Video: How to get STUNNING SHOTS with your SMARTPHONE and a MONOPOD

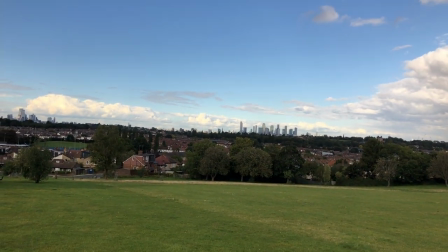is without post stabilization so if you've got some wobbly shots you can fix it with post stabilization which is what i do using film it pro a lot of the time
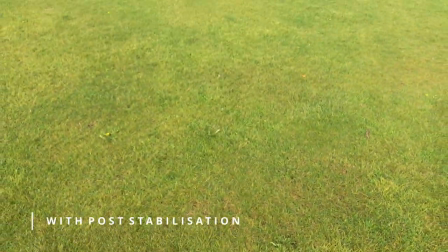so this is a shot with post stabilization it's much smoother much silkier and it just gives use something that looks really really
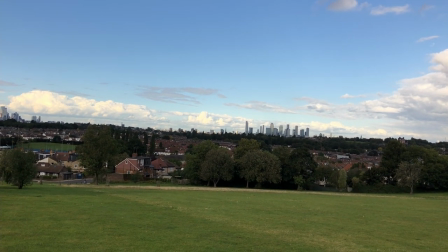professional with a smartphone and simply a monopod
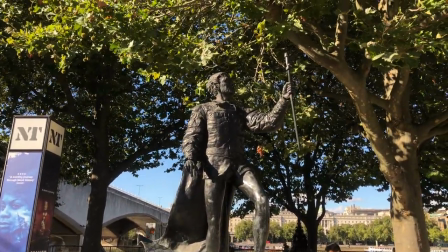here this statue of lawrence olivia i'm sure you've all heard him very famous actor from back in the day on stage in england
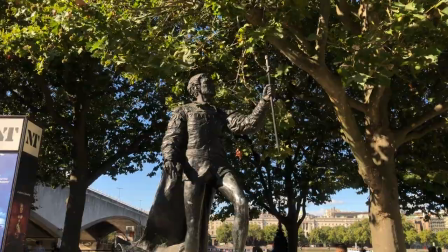and britain if you want to get a shot of a character or statue or anything that's on a plinth like that or
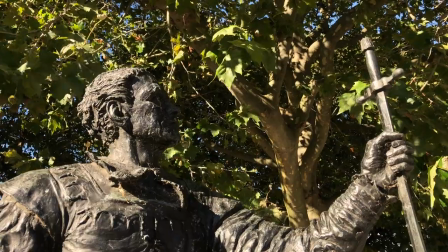a block you can put the monopod on that so you can get a nice steady shot and then get a nice angle on a
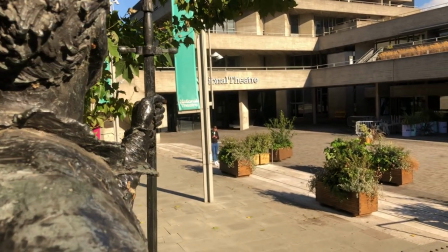subject that's higher than maybe you'd be able to get on just your feet you can also play around with perspective so you can get an over the shoulder look
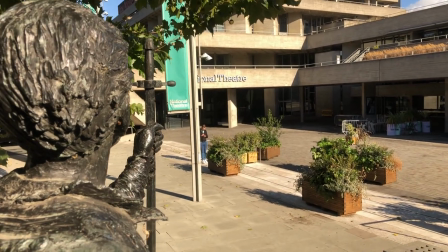maybe people are coming out from this building towards the statue to have a look at it or something just create something a bit more interesting there
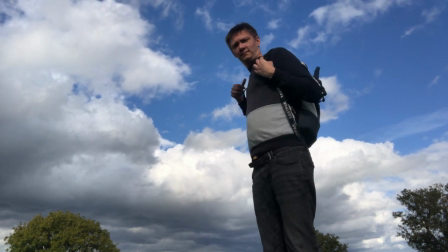and the great thing about using a monopod as well is that it just fits in your bag with everything that you've got you don't have to have
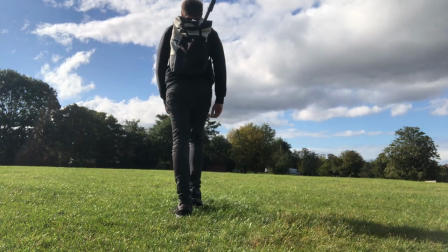a big bulky set of gear and carry that around which can be quite cumbersome it's something very easy to work with now let's talk about
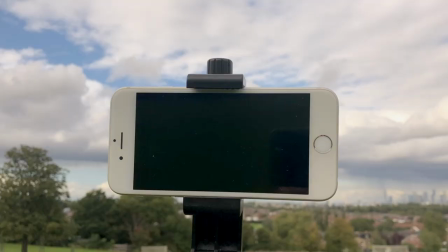quick tips for using your smartphone with just a monopod on its own now the first tip i want to talk about is being wary of your shadows when
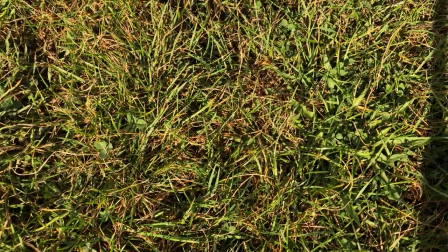using this technique now for those of you that are eagle-eyed you might have noticed there was a shadow that just crept in if you can't see it have a look now and see if you can spot it
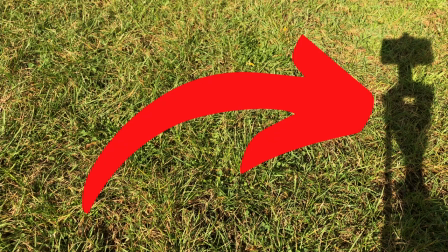I'm really sorry if you couldn't see it's actually on the right hand side so be wary when you're in bright sunlight days where your shadow is
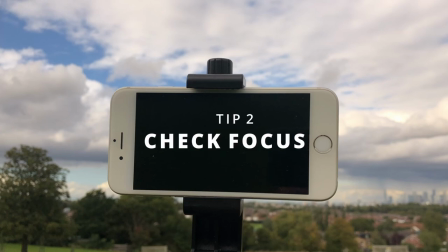tip number two check your focus so whether you want it in a shallow depth of field a deep depth of field make sure that you check that
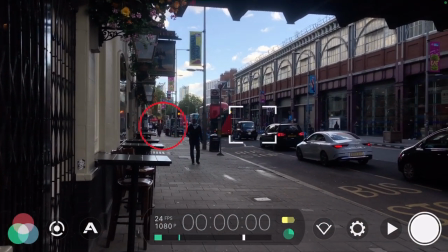every single time you take a shot I found that once I had taken one shot sometimes the focus would kind of refocus itself in a way that
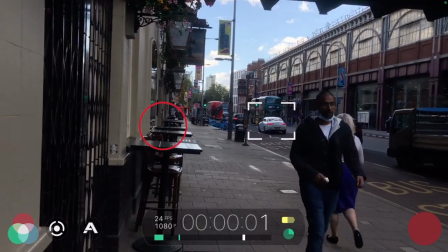I didn't really want for my next shot so whether you want a locked shot autofocus make sure you got that checked and locked in to how
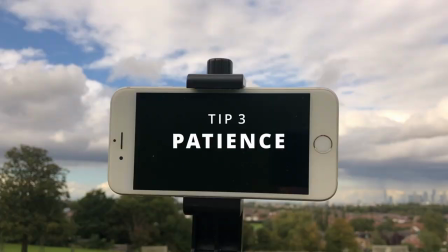you want it before every take you do tip number three is patience I had a lot of shots that went wrong when I was making this video
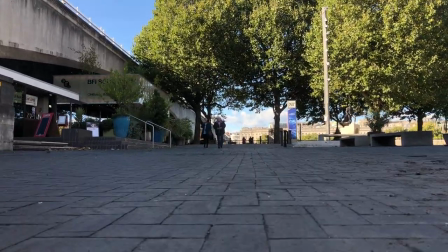this one that I wanted to do tracking just going forwards point of view shot didn't really work out then there's this shot that got quite wobbly
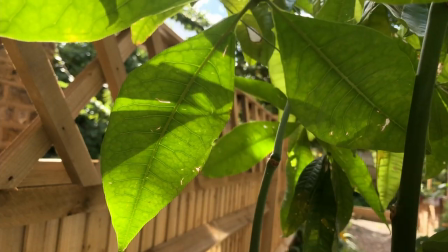on me and there's another shot here while I was pushing through the leads during the slider shot where I ended up getting a lens flare that I
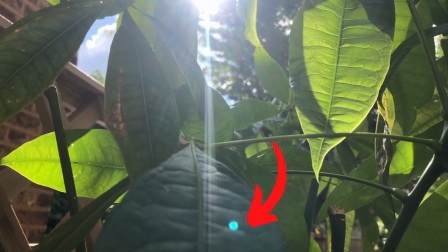didn't want right here so just be wary of these things and know that you just have to be patient until you get the shot that you
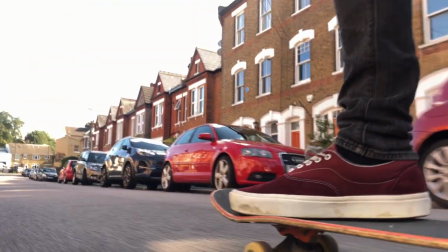want well guys if you want to learn more about filmic pro then hit up this playlist i have for you right here on screen now
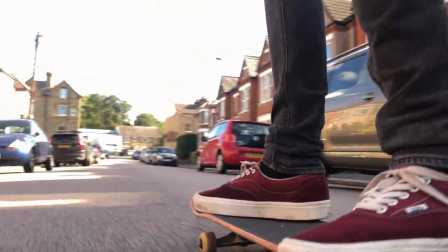and also youtube will serve up a video that it thinks you would like as well on the opposite side thanks for watching guys i'll see you on the
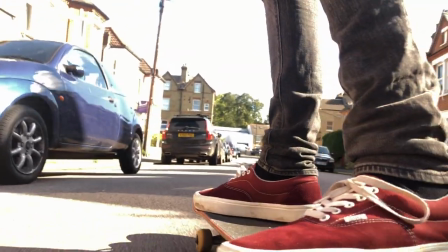next one bye bye